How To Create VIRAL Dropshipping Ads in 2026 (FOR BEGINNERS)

Ultimately just sparking questions and curiosity of what is even going on with this ad. One thing I like that they're doing is adding in constant cuts to hold attention.
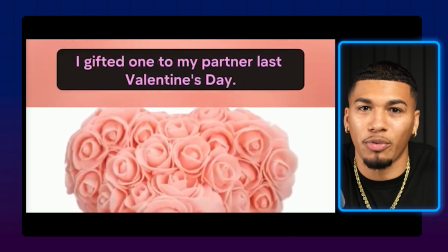[4:16]
Every time that the frame is going to a new clip, it's kind of like resetting your eyes to seeing something brand new about the product. So I think they did a good job with that. All right, so now that we saw that example, let's go into a different type of ad. And listen, if you're watching this and that was your ad, do not feel bad. Just know that there's a lot of room of improvement.
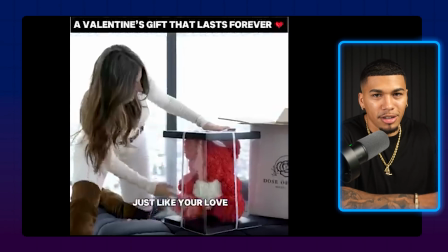[4:31]
With that being said, let's go ahead and check out a different one. The ratio of this video is a lot better than the last because this 1:1 aspect ratio works really great for both desktop and mobile. Right away, I like hearing this romantic music, and I want to be clear that music can definitely spark emotion. And having this type of romantic music to go with a romantic type of item, this correlates perfectly.
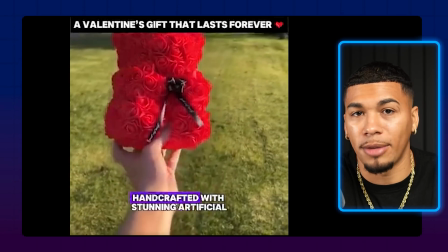[4:49]
I also like how they're showing the product in all types of different settings.
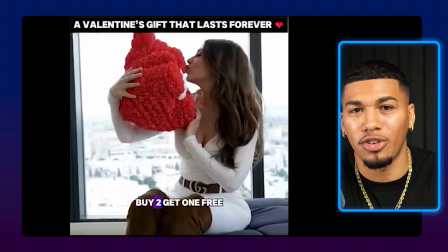[4:53]
Outside, inside, in the car, at somebody's house. They're showing so many different visuals behind this product, and I think they did a great job with that.
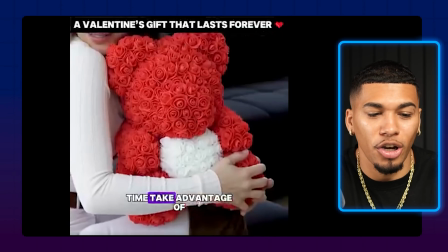[4:59]
And unlike the last ad, they're showing multiple people holding the product, showing that they were happy and the size of the rose bear in real time.
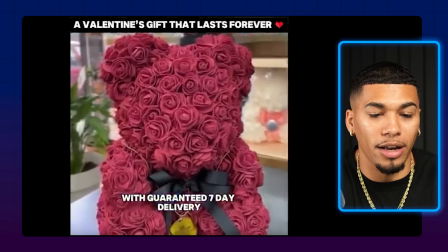[5:05]
They're also highlighting a free 7-day shipping worldwide, showcasing that they have a good deal and quick delivery. They also inputted a deal of buy 2, get 1 free. That ultimately is going to increase their AOV or average order value because people are buying more from them. But secondly, and most importantly, it's creating urgency, because people are not going to want to miss out on this deal. And the call to action at the end repeatedly urges to buy now and click the link down below. Now, one of the biggest cons of this ad is that the video image quality is extremely poor and low. Like I told you guys earlier, the images and videos that you're using are going to determine your success.
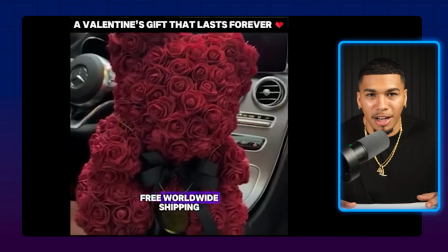[5:37]
So having low quality videos like this, you might get a couple sales, but you're definitely not going to be able to scale. So what I just did, by examining all the different competitors in the market, this is going to be your first stepping stone anytime that you want to try to sell a product. But once you do this analysis and you get a few examples of what's working in the market, along with a clear idea of what you do and don't like, you're already ahead of most beginners. But let's be real, even with a solid vision, actually creating high converting ads, this can take time, skill, and a lot of trial and error.
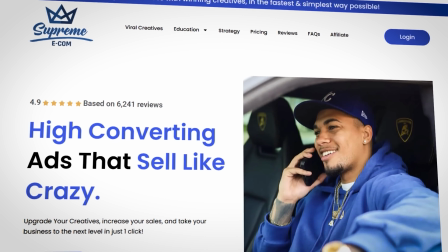[6:07]
That's where my team at Supreme Ecom Ads comes in, as we've helped countless e-commerce sellers get high performing video,
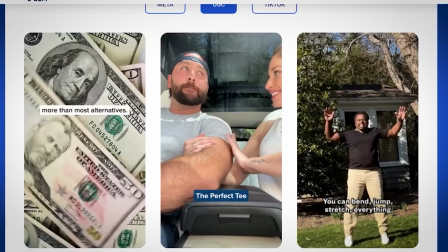[6:13]
photo, and UGC ads without them having to spend weeks trying to figure it all out. And these aren't just random creatives. They're made by real e-commerce experts who are actively scaling their own 5- and 6-figure brands. So they know already exactly what works. But here's the real play. Once you have those high potential ads, you can actually take things a step further and turn them into even more viral content to test for free. And I'm gonna break down exactly how you can do that in just a second.
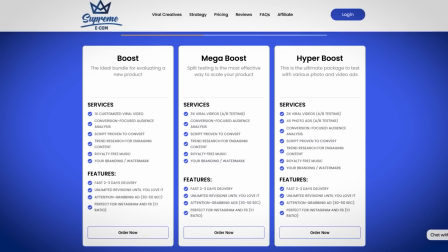[6:38]
Now, to be as efficient as possible, I recommend getting the Hyperboost package from my service, which is gonna give you 3 viral videos,
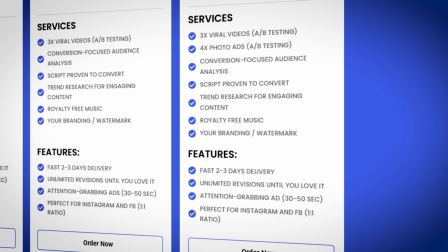[6:45]
4 photo ads, and all other things within 2 to 3 days with unlimited revisions.
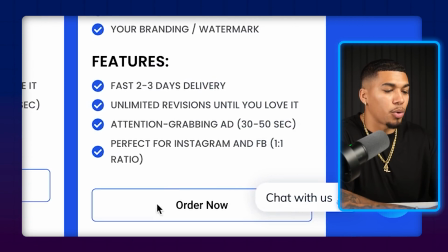[6:50]
So once you hover over that package, you're just gonna go ahead and click on order now, where it's gonna take you to this order confirmation page here.
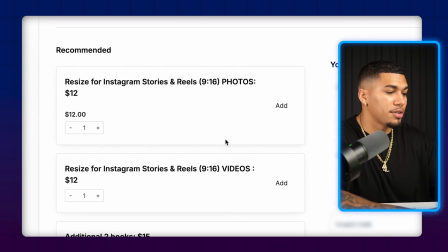[6:56]
Here you can see that you can resize for Instagram stories and reels. You can see you can add in even more additional hooks and gifts for your product. And if you decide to add these add-ons or you decide not to, because you're watching this video, I'm still gonna give you 10% off of every order that you place. All you have to do is come over here to the coupon section and enter in code ALEX10. Then from here, what you're gonna do is send us your list of pros and cons, along with examples of ads or content that you like. Remember, the more context and information that you provide, the better. And then in about 2 to 3 days, depending on whether or not you have any revisions, you'll end up with an ad like this,
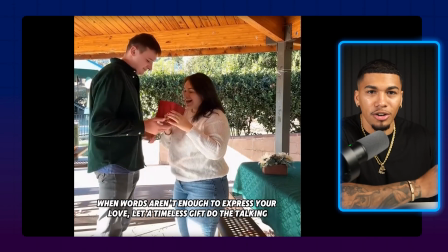[7:28]
where you're seeing right out the gate a very strong hook and compelling emotion that is going with the hook,
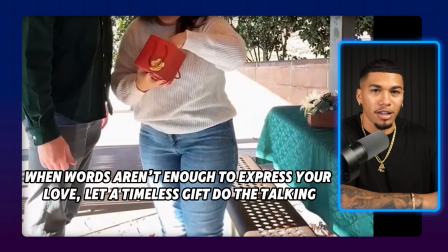[7:33]
saying when words aren't enough to express your love, let a timeless gift do the talking. And then look at the scene right here, where there's an obvious emotion that we're trying to portray.
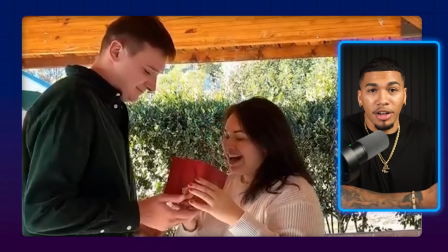[7:41]
You're seeing him smiling, you're seeing her smiling, and you're seeing an influx of love between each other.
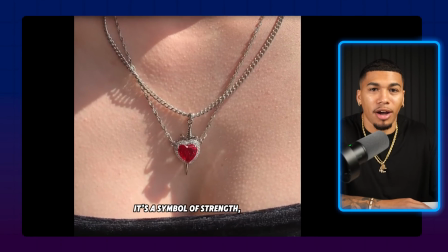[7:45]
Then right after that, we are getting into the features and benefits of the product while also adding in our product name and branding.
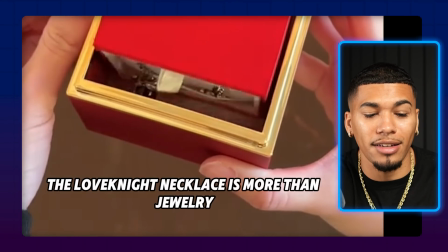[7:51]
So as you can see, it says the Love Night necklace is more than jewelry. And then within that same clip and in that same frame, everything that is being put in text is also being highlighted with imagery.
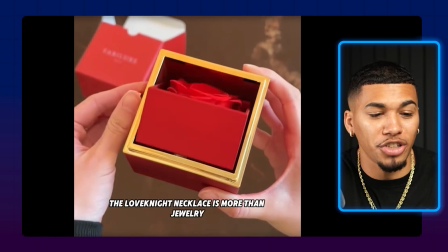[8:01]
So showing that it is more than jewelry by showing the transition of everything that you're getting in the box.
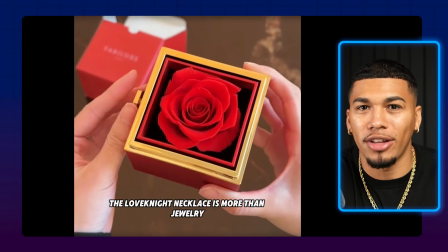[8:05]
But then taking that messaging and taking it to the next step. So again, we just saw that it's obviously more than just jewelry because the box comes with more than just that.